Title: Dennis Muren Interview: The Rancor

There was quite an effort to keep the cost down on this show. No matter how big it looks, you know, it's always too expensive. And Dragon Slayer had been pretty expensive to do the go motion stuff and that. And we were looking for another way to do this sort of creatures that were cheaper. And we thought about, I think we thought about rod puppets. But we wanted to try, George wanted to try, and we thought, okay, we'll give it a try.
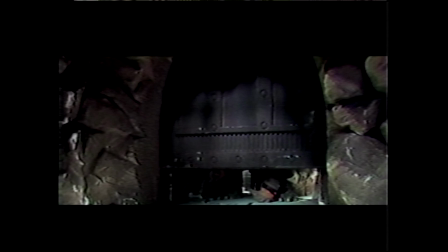24s
This guy in a suit, if we could make the suit interesting enough. So Phil Tippett came up with an interesting idea where you've got, I think there's a person in the middle of the suit,
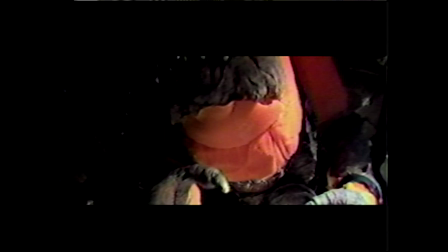32s
but you've got another guy on the left and another, whose right arm is in it, and the guy on the right whose left arm is in it.
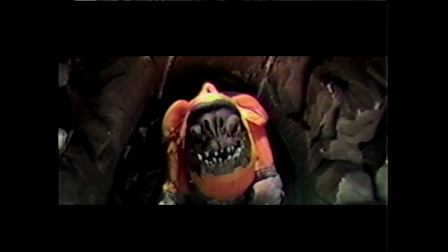39s
And if you can mat all those people out, you've got a shape, a moving shape, that is nothing that a person could ever do in a suit.
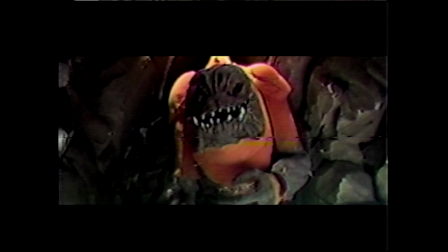46s
So it would look a lot more unique and interesting. But it didn't quite make it. You know, when it was all said and done, it still looked like it didn't move right. It's got all the problems with sort of, you know, big soup things that have to react to gravity and things that are just like tip-offs to, you know, they're like Muppets. They're like just big Muppets, and people are so used to what those type of puppets look like that, you know, because you're playing with them from the time you're a year old, that you just can't fool people and that stuff.
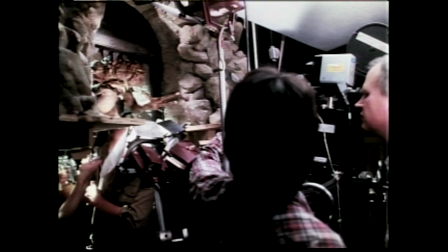75s
So instead we went with the rod puppets, and we made a figure probably about this tall, about 18 inches,
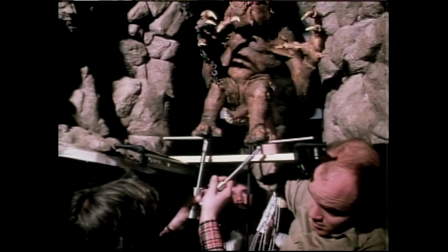79s
and it was all worked from below. the head and all was cable actuator from below the arms were controlled from
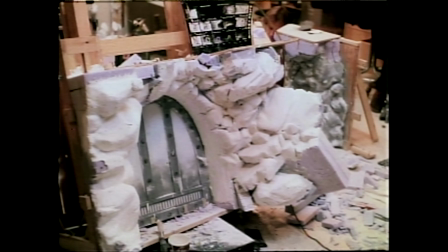85s
around the elbows going out below it was in a miniature set with probably about four or five puppeteers and you know and the camera guys we were just like jammed right up against it shooting it and we did it sort of as a live action shoot we shot high speed though sometimes we shot backwards anything that we could do to get it away from that again that sort of muppet rod puppet look
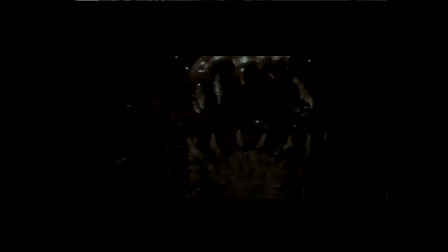108s
and uh you know we'd go so i think there were maybe a couple scenes that were shot undercranked also whatever we could do and and then mark was pretty much either split screened in to it with from the set done over in england where he was blue screen into the foreground on that so there's a lot of cheats in that shot i mean in that sequence and if you you know you don't ever quite see the whole character and you don't see it quite walking but for the film and for that point in it you know it was just you know it was fine for it and it didn't really need to show any more than what it did.